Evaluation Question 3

How effective is the combination of your main product and the ancillary text?
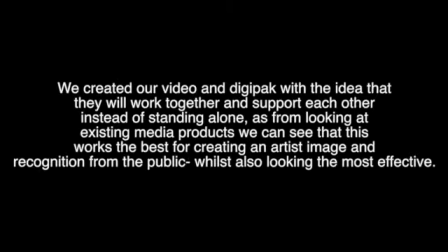We created our video and digipack with the idea that they will work together and support each other instead of standing alone. As from looking at existing media products, we can see that this works best for creating an artist's image and recognition from the public, whilst also looking for the most effective.
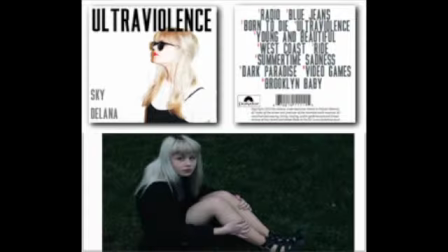We've tried to ensure this by continuing with the colour scheme throughout and keeping the same mood that is present in our video, with the poses that showed the same facial expressions and posture.
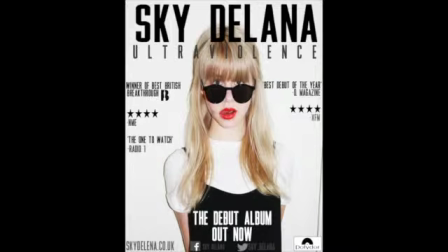We based this around the themes in the song that we have used for our music video.
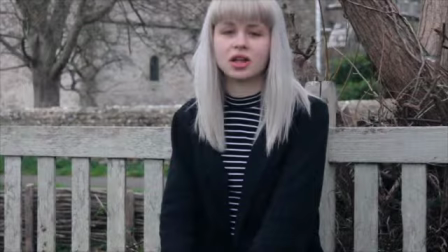We felt that this song had quite a moody and emotional so we also wanted to create something that counterbalanced this in our digipack but not so different that it doesn't show the link between the two.
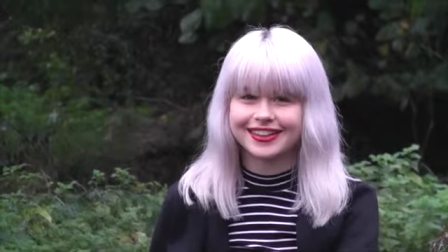To do this we kept the colour scheme very minimal by using mostly black, whites and greys.
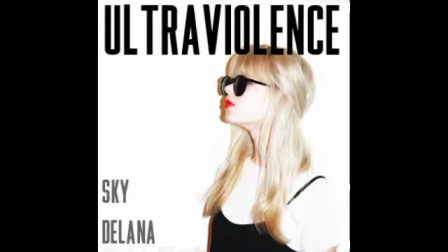We also wanted to keep everything quite simple as we felt it was appropriate for our audience and artists so in each product we didn't focus much on the mise-en-scene of the shot and opted for a plain black background.
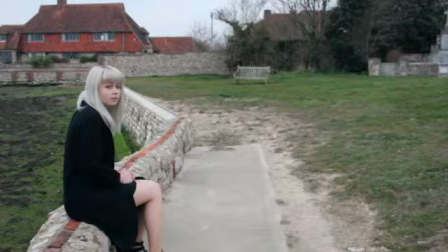However, I feel as the video is all shot outdoors in rural areas, this contrast perhaps doesn't make sense in relation to the rest of the digipack.
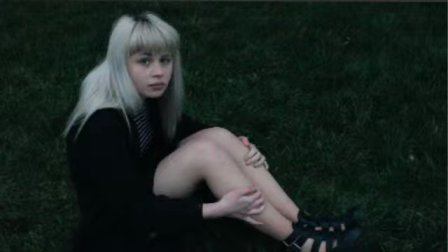However, this is just one song from the album and not even a title track, so I think that this is okay as the album design isn't usually revolved around one of the videos.
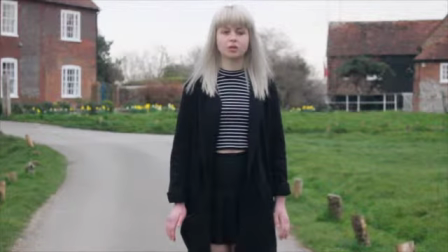I feel they definitely show some continuity as we've kept her look very similar in each photograph,
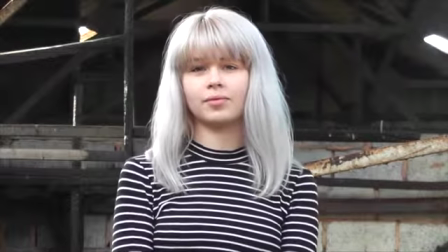so viewers can easily make a link through her distinct style of dark outfits and bright white bleached hair.
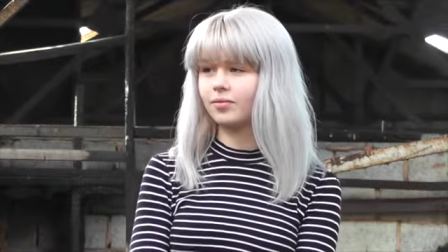I think that also because we have done this,
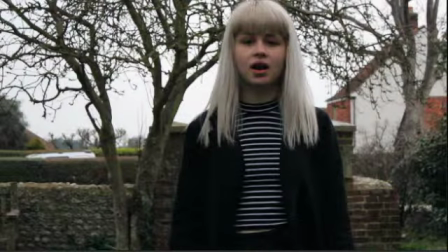all the products support each other as it emphasises the look we are trying to portray and makes her different style more iconic and noticeable, even out of context.
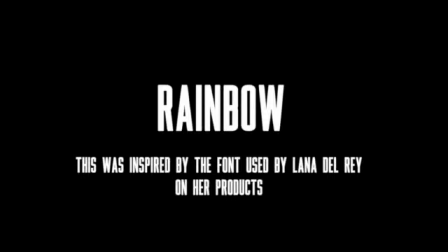We have kept the same font rainbow on all the products so that people may start to recognise their style as hers and link it to the artist when they see it.
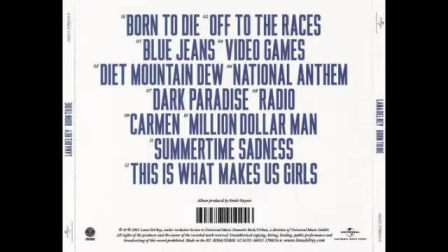We noticed that artists like Lana Del Rey and Vampire Weekend also did the same thing to create their image.
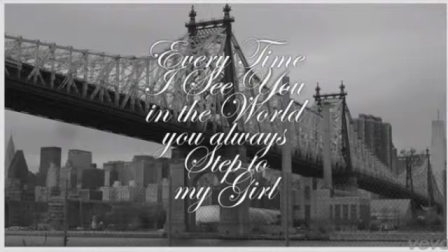Each album has the same front with the same sort of cover art, so we are able to recognise that it is them.
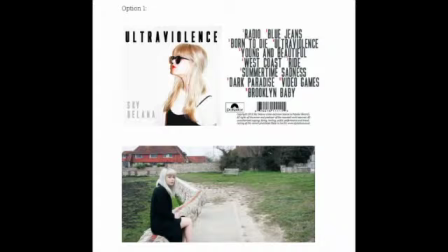We even tested the continuity between products to make sure they were right for each other.
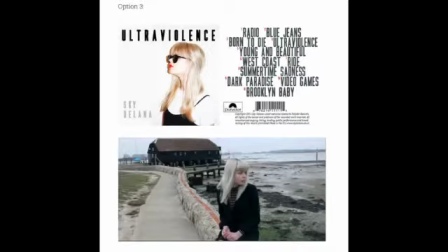To do this, we tried to create photographs that would complement each other and not cause any confusion for the viewers by making the themes in each photo too different.
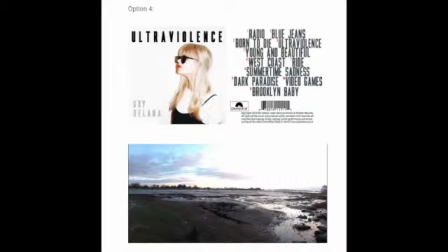We felt to avoid this, making the front and back covers look as simple and minimalistic as possible would work well.
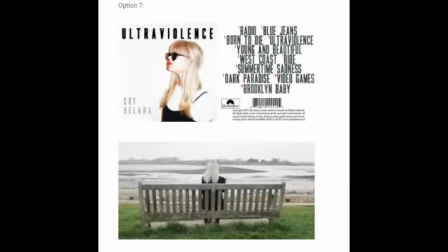however we then found that this meant that we had to use a photograph in the middle that wasn't going totally contradict this so we
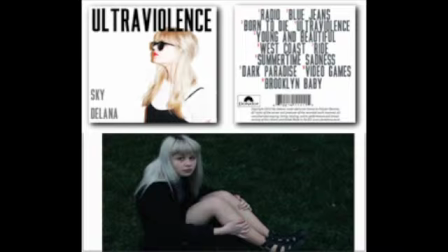decided to use a photo including the mise-en-scene from the video as we felt our audience would be able to link back to it we also felt including
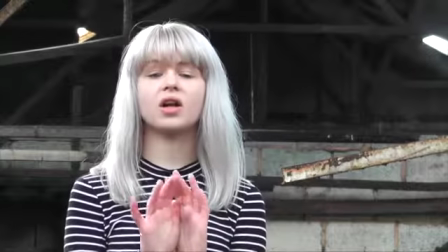this as the photo in the middle of the digipack that this would complement the video and which and this would be reflected in our digipack these
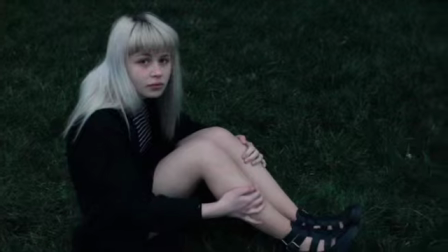were made with the aim of branding and creating an artist which I feel I have achieved with the continuity of my work.
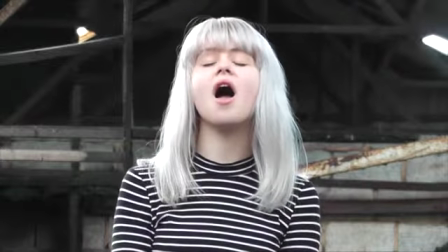I feel there was no need to make the video,
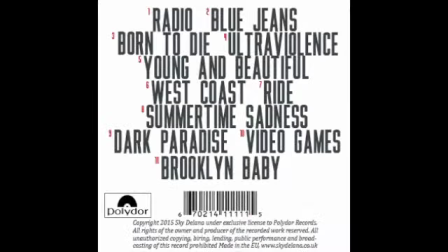digipack and magazine advert all identical as the video is for only one track from the album and not the entire image we want to promote.
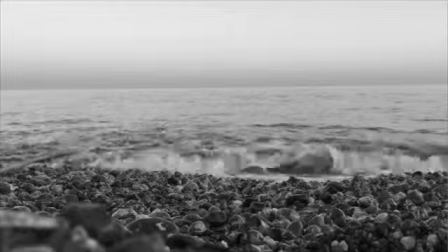Thinking about it, it may have worked well if we hadn't made the video in black and white to keep with the continuity of the digipack and then created everything
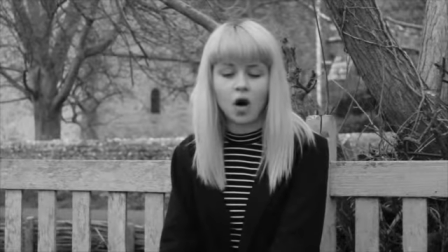else from this artist in black and white so that people would have a very clear vision of our artist and her style which would be recognisable instantly.
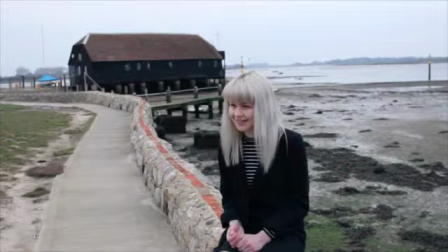However, I feel they have worked well together as it is, and if all in black and white it would become bland and our audience may be put off after a while.
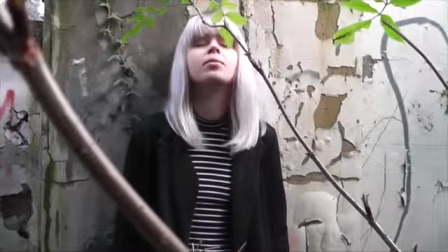So I think what I have created is working well together.